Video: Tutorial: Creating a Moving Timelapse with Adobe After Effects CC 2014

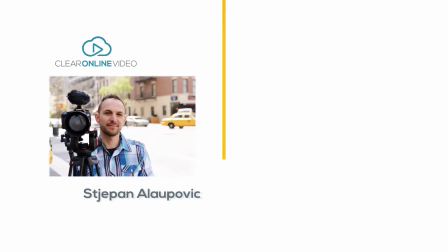0:02 Hey everyone, this is Stjepan with Claire Online Video,
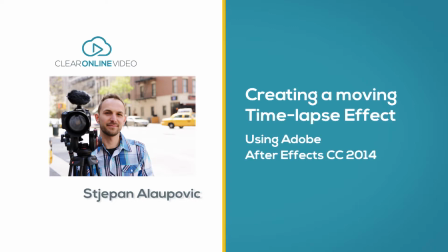0:05 and I want to welcome you to this tutorial on creating a moving time-lapse effect using Adobe After Effects Creative Cloud 2014.
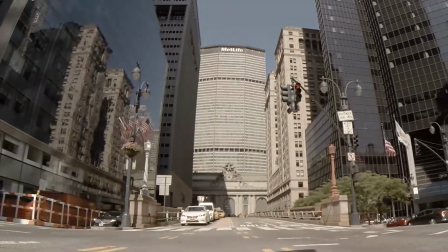0:13 Now, a short while back, I showed you how to add a slider or jib effect to your time-lapses by using Adobe Premiere with 2K footage in a 1080 sequence.
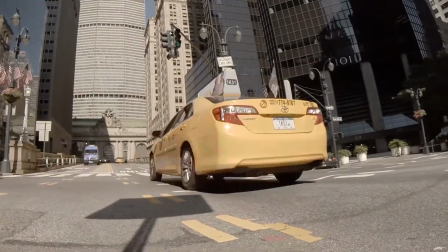0:21 Be sure to check out that tutorial for a simple way on achieving this look.
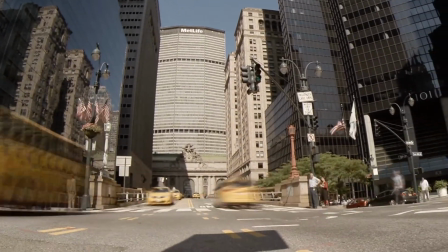0:26 This tutorial is going to show you a more advanced method of that technique with the use of a few extra features in Adobe After Effects.
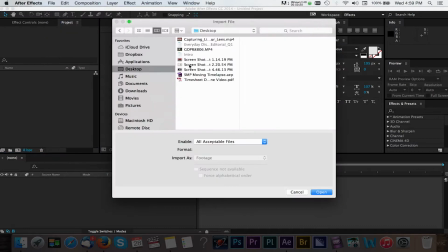0:34 We'll start with importing the clip into Adobe After Effects. We'll create a new composition and choose a 1080 preset.
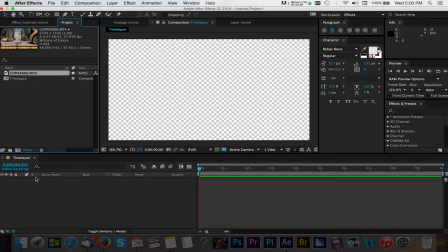0:42 Next, we'll add a 2K or even a 4K clip to the timeline.
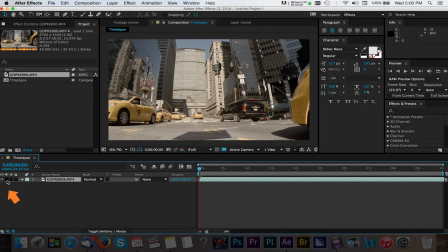0:47 You can turn the audio off for this clip by selecting the speaker button to the left of your clip, since we're not concerned with audio. The first step we'll take is to adjust the duration of our clip to 10 seconds. You can do this by right-clicking in this area and scrolling down to Column.
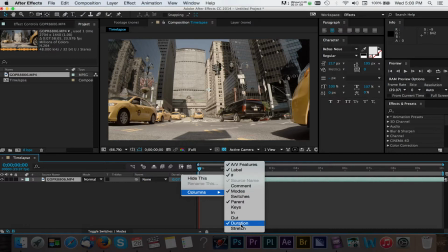1:03 Here you want to make sure that the check mark next to Duration is enabled. Now we can alter the duration of this clip and have After Effects do the math for us.
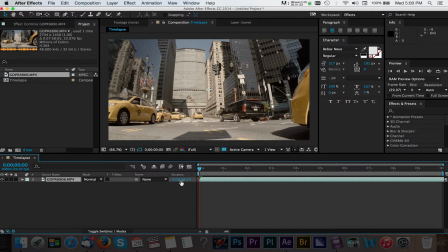1:12 We know we want a finished clip length of 10 seconds, so let's enter that as the new duration.
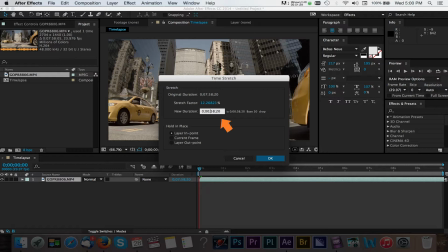1:18 Press OK, and now After Effects has adjusted the length of our clip to fit the 10-second duration.
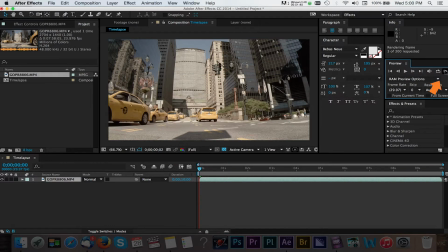1:24 I'll fast forward and do a RAM preview so you can see what our clip looks like. As you can see, our clip is now starting to look like a time lapse. Next, we're going to turn on a few other options to give this time lapse a little more production value.
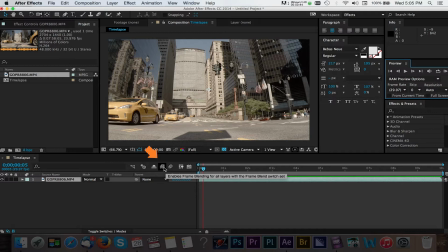1:38 We'll start with enabling the frame blending options. This will smooth out the transition between all the frames in our time lapse. We'll enable this both universally and for our clip itself. Select the toggle switches/modes button if you do not see the frame blending option.
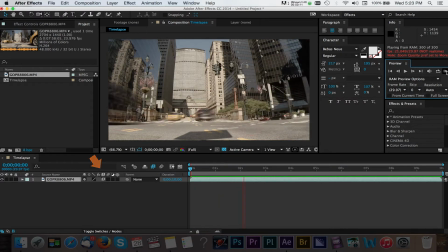1:54 I'll fast forward and do another RAM preview to show you what things look like after this step. Next, we'll enable another option called Motion Blur. Again, we'll do this universally and then also to the clip itself.
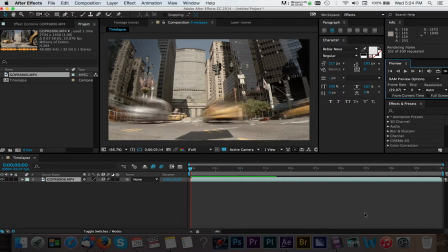2:06 I'll do another RAM preview here. Just with these two options enabled, we start to see a powerful sense of motion in this time lapse. Now we're ready to add the slider or jib effect to this project. As a reminder, we have extra pixels to work with since we have 2K source footage.
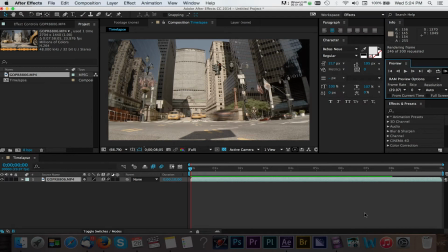2:24 Now we can reposition our video and have it move over time by adding a few keyframes. With a clip selected, press P to reveal the position values. Make sure the CTI is at the beginning of your clip, and now we can begin to reposition our video. We want to have this start from the upper left and then pan and tilt down to the right.
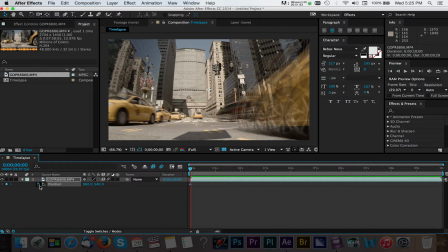2:43 We'll enable keyframes by clicking the watch button and adjust our starting value.
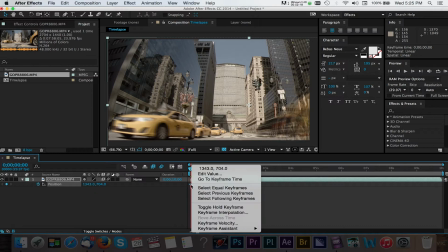2:48 We'll right-click our starting keyframe and select Keyframe Assistant, Easy Ease Out.
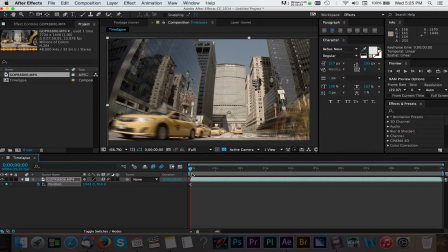2:54 Next, we'll move to the 9-second area where we want our move to land. Here, again, we can reposition the video by adjusting our values to the left and to the right.
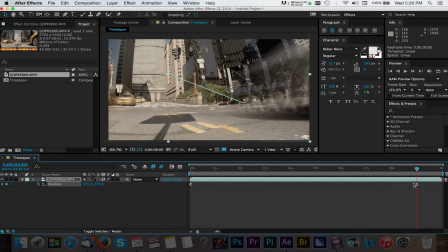3:05 Let's smooth out this keyframe by right-clicking and again selecting Keyframe Assistant, but this time Easy Ease In.
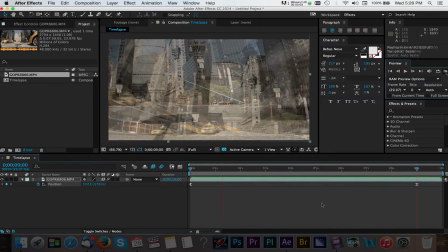3:13 I'll do a RAM preview and show you what our project looks like.
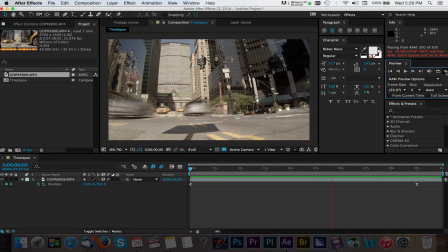3:17 Now you can stop here and export the video, but I'm going to add a few more things since we're already in After Effects.
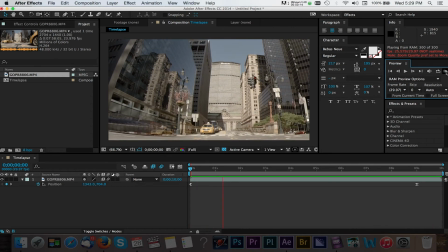3:23 While I like what we've done with this, I want to make the video stand out a bit more since this footage is fairly flat.
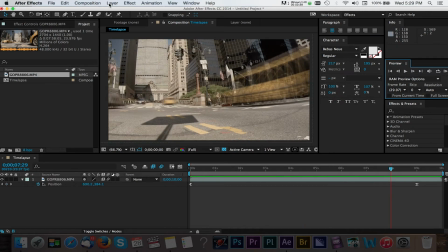3:30 We'll start by navigating to Layer, New, Adjustment Layer.
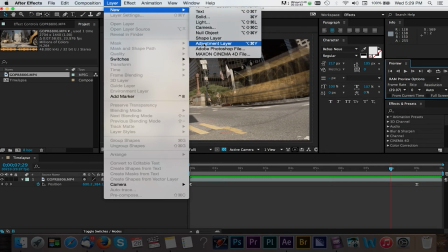3:34 Check out my tutorial on adjustment layers to see how handy these can be with your video projects.
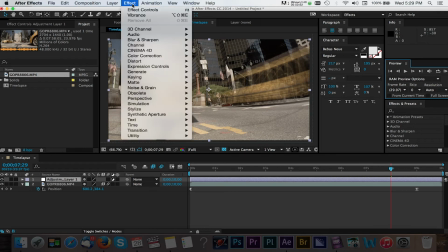3:40 Now with our adjustment layer selected, we can navigate to Effect, Color Correction, then Brightness and Contrast.
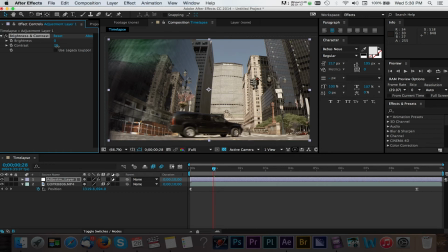3:47 Dragging to the right on this value will increase the contrast to our video. We can also go back to Effect, Color Correction, and this time select Vibrance.
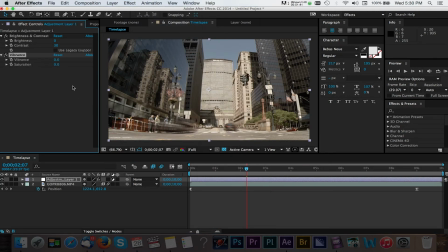3:55 Here we can add some more color to our video by again dragging to the right of the Vibrance value. You can continue to add effects or filters to your liking, but you can see how we can quickly enhance our videos with After Effects.
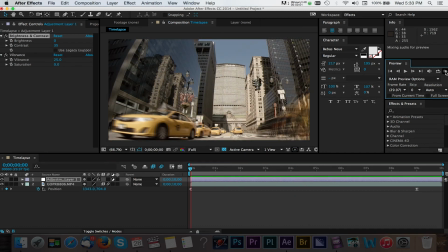4:09 Here's a RAM preview of what everything looks like.